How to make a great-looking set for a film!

We included a pizza box and we stacked up some NES game boxes and another controller for even more mess Obviously when you dress a set your set dressings and your props should relate to either the character the story or the scene We have an episode about that right here if you want to find out more Next up we have the lighting our key light in the scene is from this old TV in order to manage the exposure levels We motivated
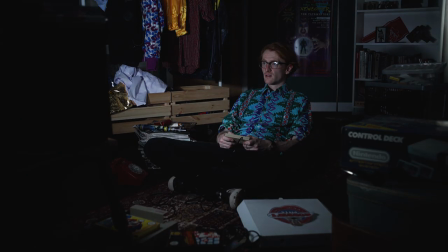(4:06)
that light with a small LED effects light set to a slow pulse We set the exposure levels to the 70 range on the subject's skin when the light is at its brightest. We have an episode on false colour and how to set exposure levels for different lighting setups here if you want to find out more.
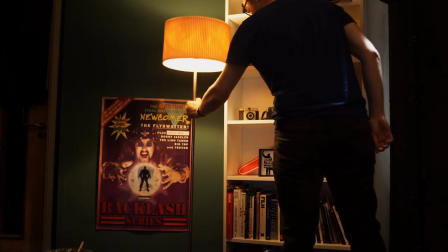(4:23)
That practical floor lamp we placed in the background earlier meant we could add a few extra sneaky
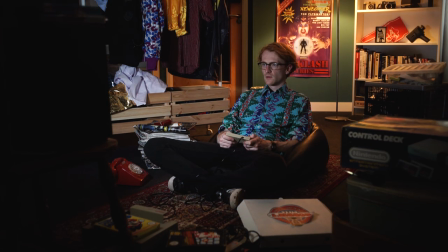(4:28)
production lights into the scene using the floor lamp as a motivating source.
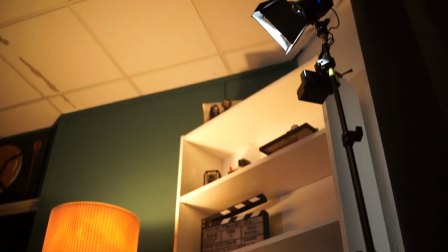(4:33)
We used an Aputure Mini 20 to give the subject a hair light.
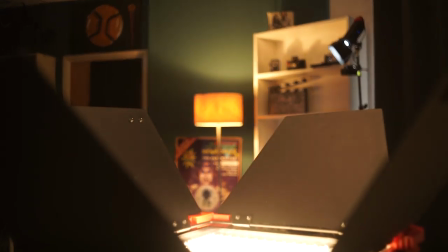(4:38)
and we pointed our Astoria LED light panel towards the ceiling to bring up the ambient light in the scene.
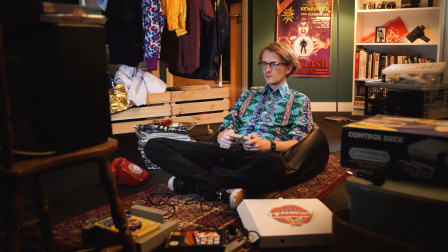(4:45)
Flow lamps are great to place in a scene if you do intend to bounce light off the ceiling because the direction of the light between both sources looks very natural.
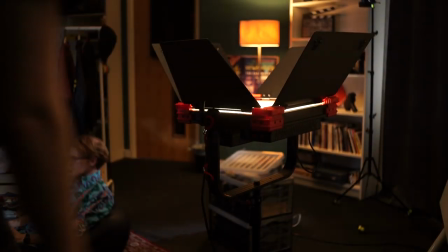(4:54)
If you do add light to a scene it's always better to accompany it with a practical source to ground it in reality.
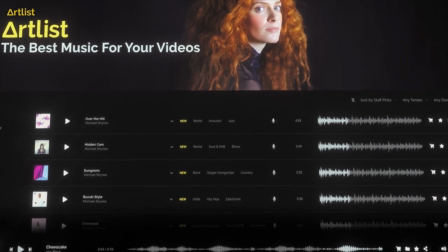(5:00)
Think to yourself, where is the light coming from? The music in this video is from artlist.io and their Stranger Things inspired collection.
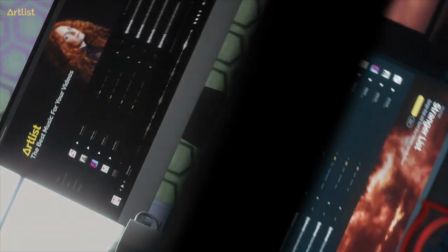(5:09)
If you use our link down below, you can actually get two free extra months on your yearly subscription when you subscribe. Following our link also helps support the channel. If you've got any comments or questions about this video, leave them in the comments box down below. Subscribe for more videos just like this one, and remember to achieve it one shot at a time.